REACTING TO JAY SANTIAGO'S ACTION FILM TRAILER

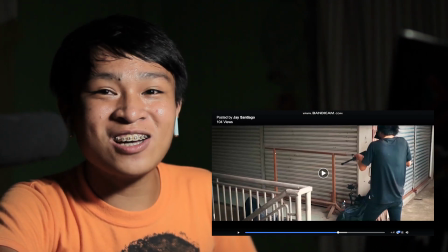(8:59)
Okay, so, please be mindful also na please always check yung mga ano, halimbawa may tripod, may camera na nakikita.
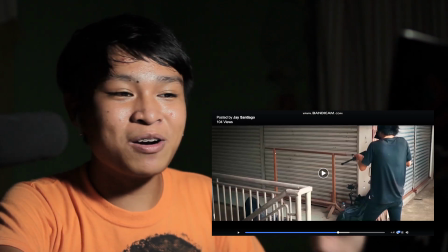(9:07)
Even those big productions is hindi talaga may natago yan. Pero dito, sabang prominent na maita natin yung glidecam dito.
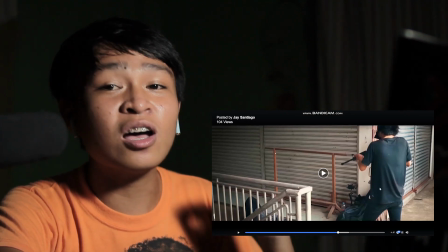(9:15)
Yung may mga tubig, may mga bag. Okay, please be mindful of that na yung mga bagay na dapat nasa likod ng camera.
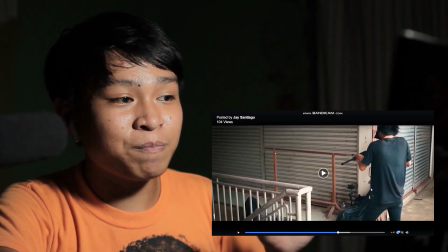(9:21)
Just be, place it always at the back of the camera,
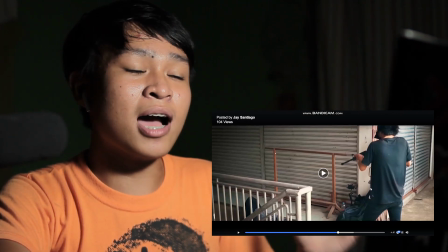(9:25)
okay? para avoid tayo ng mga unnecessary things na nakita sa frame mo ay ituloy natin
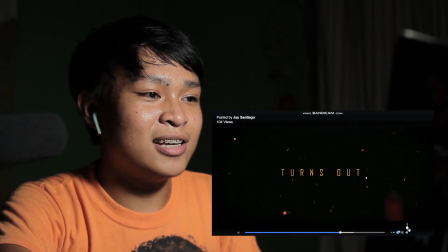(9:35)
There, nice.
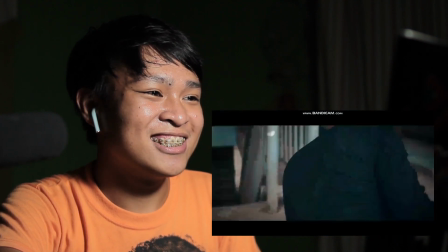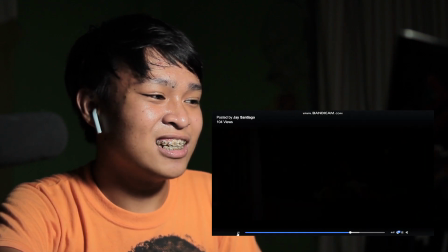(9:50)
Patay ka. Kawawa siya.
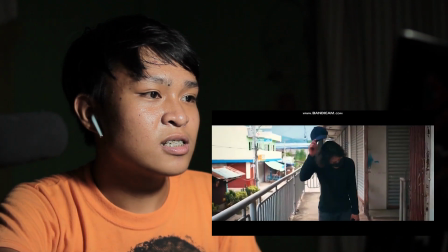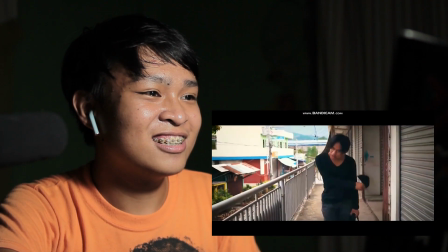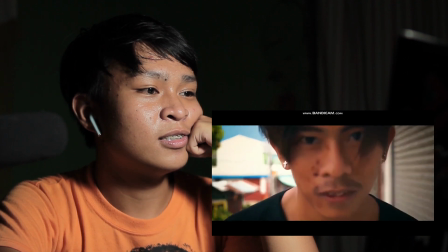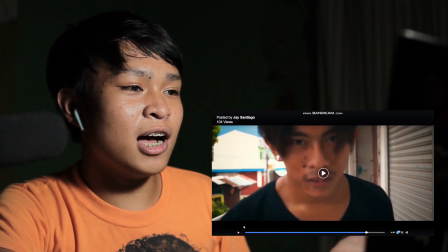(10:25)
Okay, so sa part na to, nagamit ng maayos yung handheld.
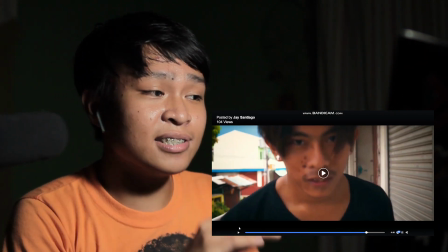(10:29)
So, marami ang ayaw sa handheld juts kasi nga magulo. But in this case, since there are parts na may confusion,
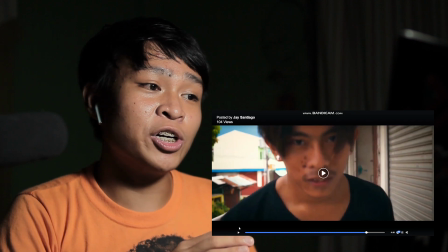(10:38)
may takot, may flashbacks, or parang negative feeling, okay?
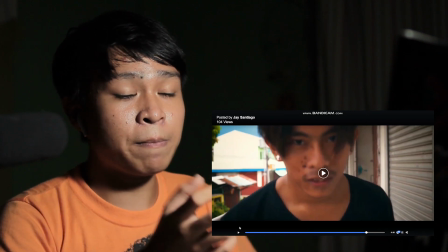(10:44)
So, doon natin pwedeng ipasok yung handheld movements ng camera para naman may motion sya na parang kung ikaw yung tao,
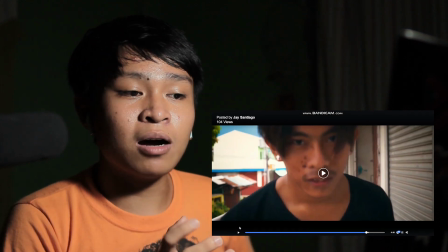(10:53)
ikaw yung subject. Alam mo yung pakiramdam ng magulo, na nakakahilo, na nakatakot, okay? So, doon natin pwede magamit yung handheld shooting, okay? Okay, so since nabunod na natin yung kabuhan ng video, siguro ito yung mga na-addict sa, ano, tagda dito, yung kay Thor, yung sa Netflix, yung extraction, ayun. So, parang, for me, parang it's the same vibe of the film extraction Kasi, even the ambience of the place, na magulo, na yun And, yun, initially thoughts, kasi yung drop ako, hindi naman sa pang-ano Sa pangbabuha na bako, pero I see the level up, okay So, nagbago yung skills, parang kumbaga, hindi lang siya ginagawa yung video Just to show it na video lang siya, okay Parang it's more of a feeling, okay It's more of parang kumbaga, kapag nakikita mo yung gawa, is nararamdaman mo, okay? So, ganda naman talaga yun. That's the essence of making films, making arts, or things like that, okay? Okay, so yun lang naman. I think for the video, okay, good siya, maganda, okay? And it's different from the films na ginagawa niya before, okay? So, yun lang. Sana naging maayos itong video na ginawa ko, kahit na pag ganito, ganito lang ito. kahit na parang miglaan lang rin kasi nga browsing lang rin ako ng videos na tinag niya ako nino. Okay, so kung gusto nyo mapanood yung buong video is listed sya dito sa ating description below and huwag nyo kakalimutan mag-subscribe kay JongTV yan dito subscribe na rin kayo sa ating subscription box. Okay, and ring mo na rin yung bell para naman cute. Okay, so yun lang mga sugpo marami-rami salaman sa inyo sa kwarta and ayan, so yun lang mga sugpo marami-rami salaman sa inyo. More tutorials to and more reaction videos and more videos to i-journali. Okay? It's your boy Chong. Parang-maraming salamat sa inyo. 3, 2, 1.